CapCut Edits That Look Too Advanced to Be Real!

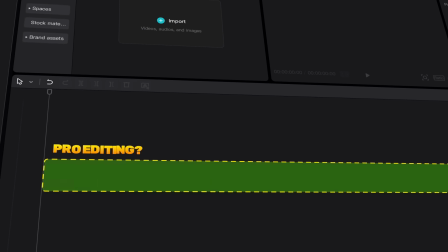Just imagine how amazing it would be to create pro-level edits in CapCut, despite its limitations, that look like they came straight from After Effects.
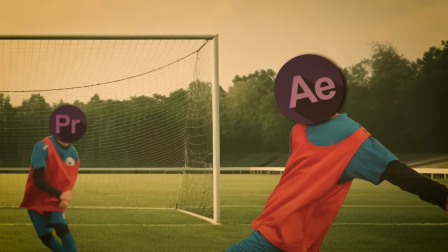And even though the editing world revolves around professional apps, you could still find a way to fit in and become part of it.
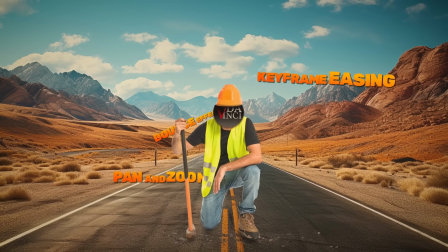I'm going to break down every single technique, showing the exact way to create jaw-dropping videos,
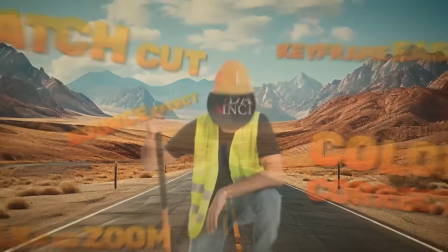the secret sauce of easing to make you become a master, the master of editing. What makes a video truly stand out as well edited?
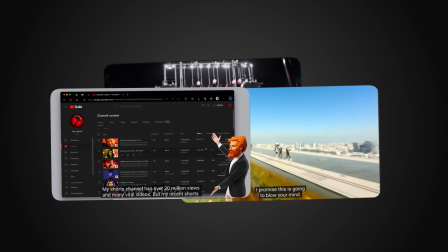If you take a look at those famous videos on YouTube, the first thing you'll notice is the smooth transitions between keyframes.
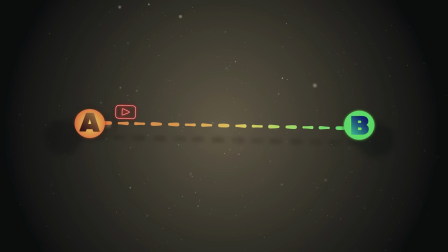Picture a scene moving from point A to B at a constant speed, like a song where you can predict each note.
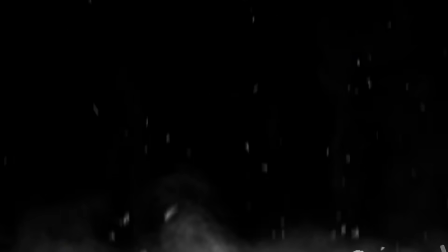It feels flat, and your brain quickly loses interest. But what if we add a curve, or keyframe easing, to that movement?
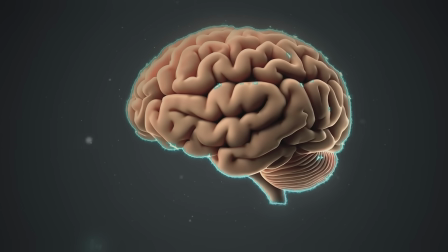This subtle adjustment triggers a small dopamine boost, keeping viewers engaged and craving more of that delightful unpredictability.
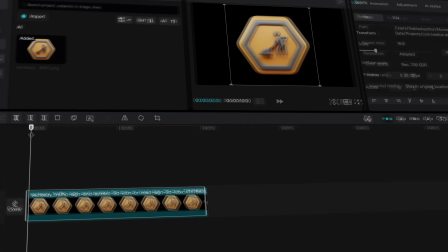In CapCut, if we add an object to the timeline and create a keyframe at 100% scale about 1 second after the beginning of the clip,
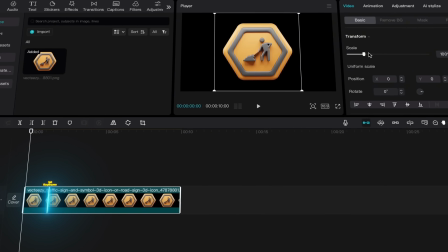and then go back to the start and create a second keyframe at the minimum scale, we can create a zoom-in effect.
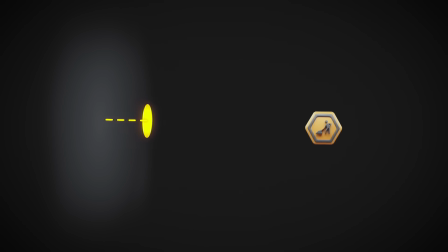Now, if we leave it like this, the movement will feel plain and boring.
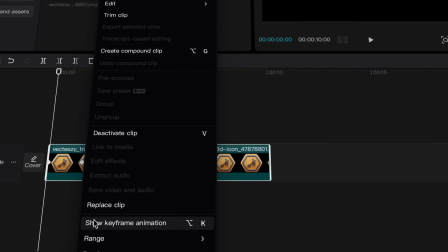If I right-click on the clip and go to keyframe animation, we'll see a graph where we can make the adjustments we need.
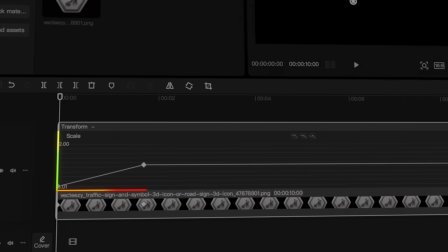It has two lines. The y-axis shows value, and the x-axis represents time.
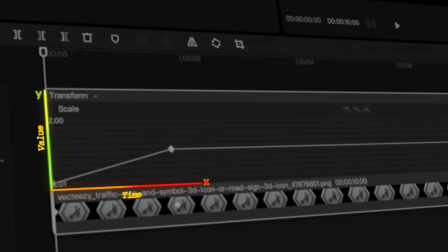But what does that mean?
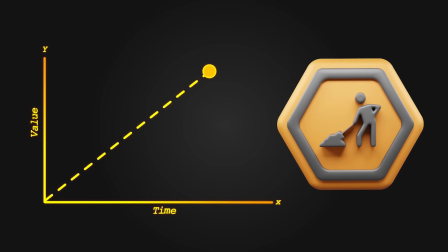If we move a keyframe along the y-axis, it changes the value, in our case, the scale value, while the x-axis shows the time between keyframes.
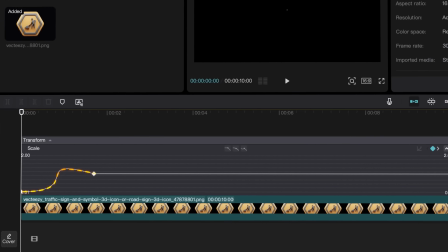What we're going to do is create a smooth curve along the path, which will add easing and make the motion feel more natural.
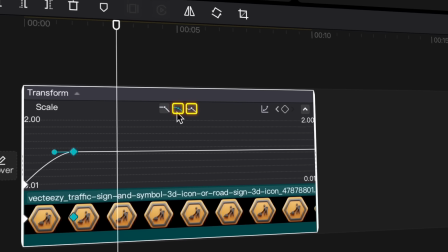Click on the keyframe and choose one of the two options to activate the bezier handle.
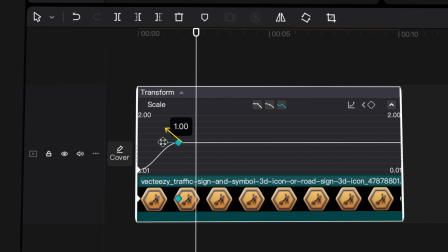For the selected keyframe, grab the dot and move it slightly up and to the left.
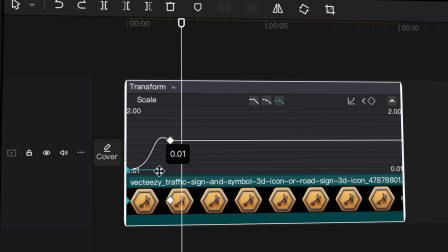For the first keyframe, move the handle's dot to the right to create an ease-out effect.
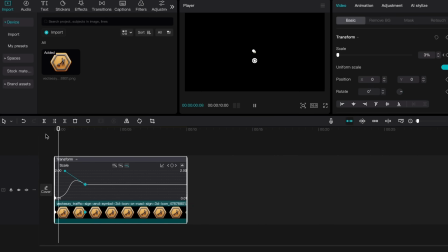You may want to adjust the keyframe's position on the x-axis and fine-tune the handles to ensure the movement has the perfect speed.
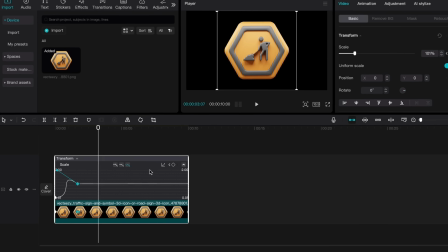Now, I'm going to add a third keyframe to make the movement even smoother.
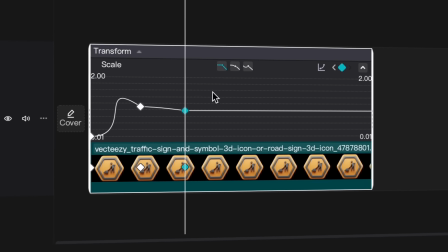This time, I move the keyframe slightly down on the y-axis and create a delicate arc in the path.
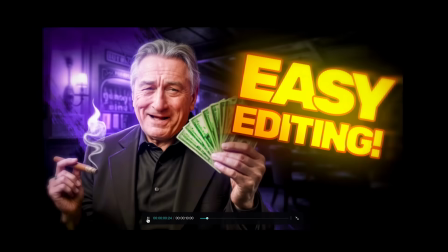And just like that, we have a smooth zoom-in and we can replace the object with whatever image we want.
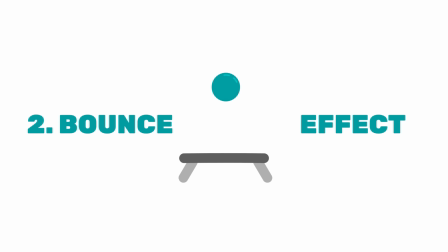Now, let's talk about the bounce effect. This effect is one of the best techniques you can easily apply to your videos.
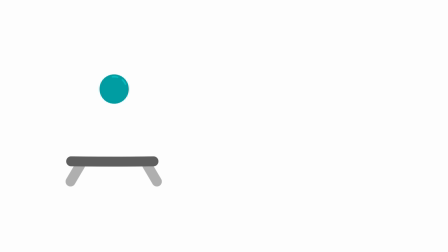Although I briefly explained it in a previous video, I want to break down one of my scenes and show you how to build it in CapCut to better explain this effect.
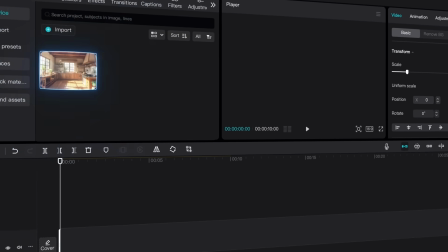We need four ingredients: a background, an avatar, a podium or desk, and a plate.
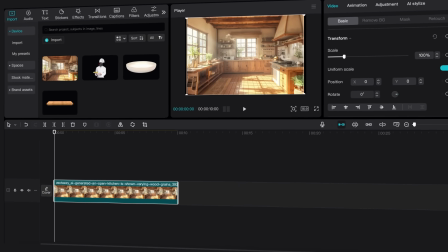Start by adding the background to the timeline, then scale it up until it fits perfectly.
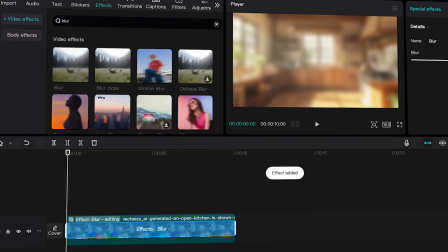Next, apply a blur effect to the background from the effects section. Set the blur to 20 to create a bit of depth in the scene.
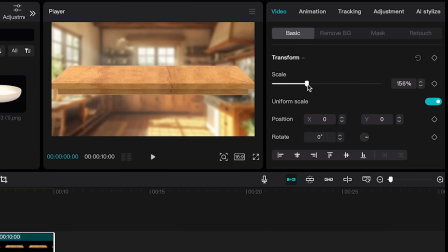Add the podium to the timeline and position it as shown in the video. Place the avatar between the background and the podium.
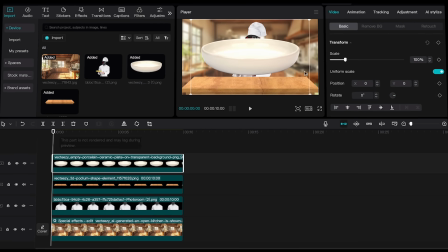Finally, add the plate, resizing and positioning it until it matches the scene.
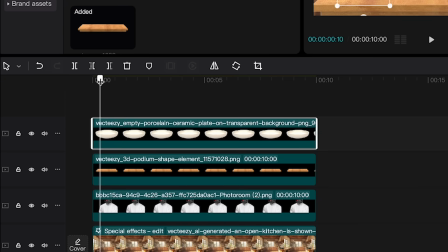We're going to add a position keyframe for the plate about 10 to 20 frames after the start of the clip.
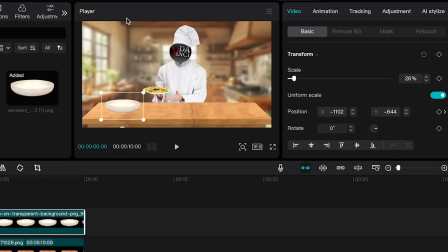Then, go back to the beginning of the clip, move the plate along the y-axis so it exits the screen, and add a second position keyframe. In this part, we're going to make a graph that looks like an L. Well,
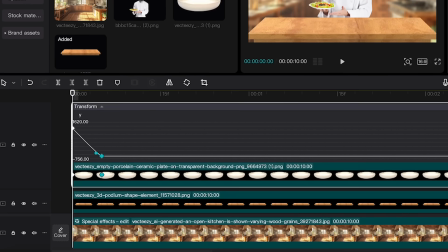a humbled L. Open the keyframe graph and activate the handles for the Y position keyframes.
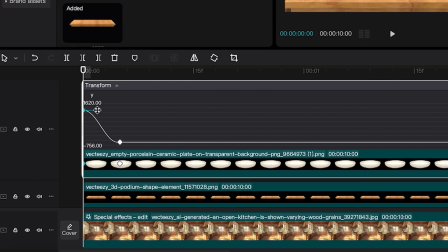Move the first handle down and to the left, and adjust the other handle down and to the right to form that shape.
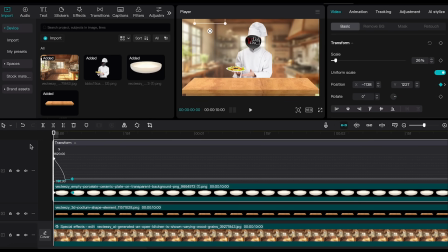You can tweak the time between the keyframes as needed. You still might not feel the bounce in the plate.
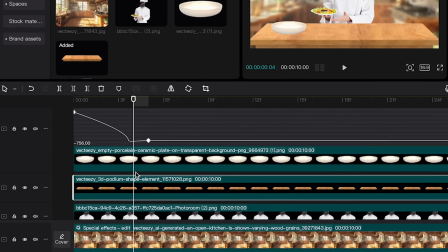To enhance it, we'll create a graph for the podium as well.
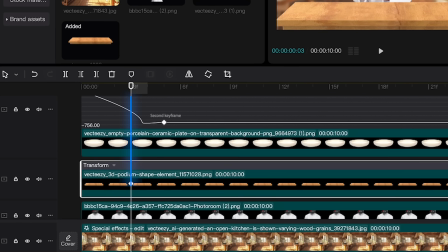Just before the plate hits the podium, a couple of frames before the second keyframe, add a position keyframe. When the plate rises and stabilizes, add another keyframe.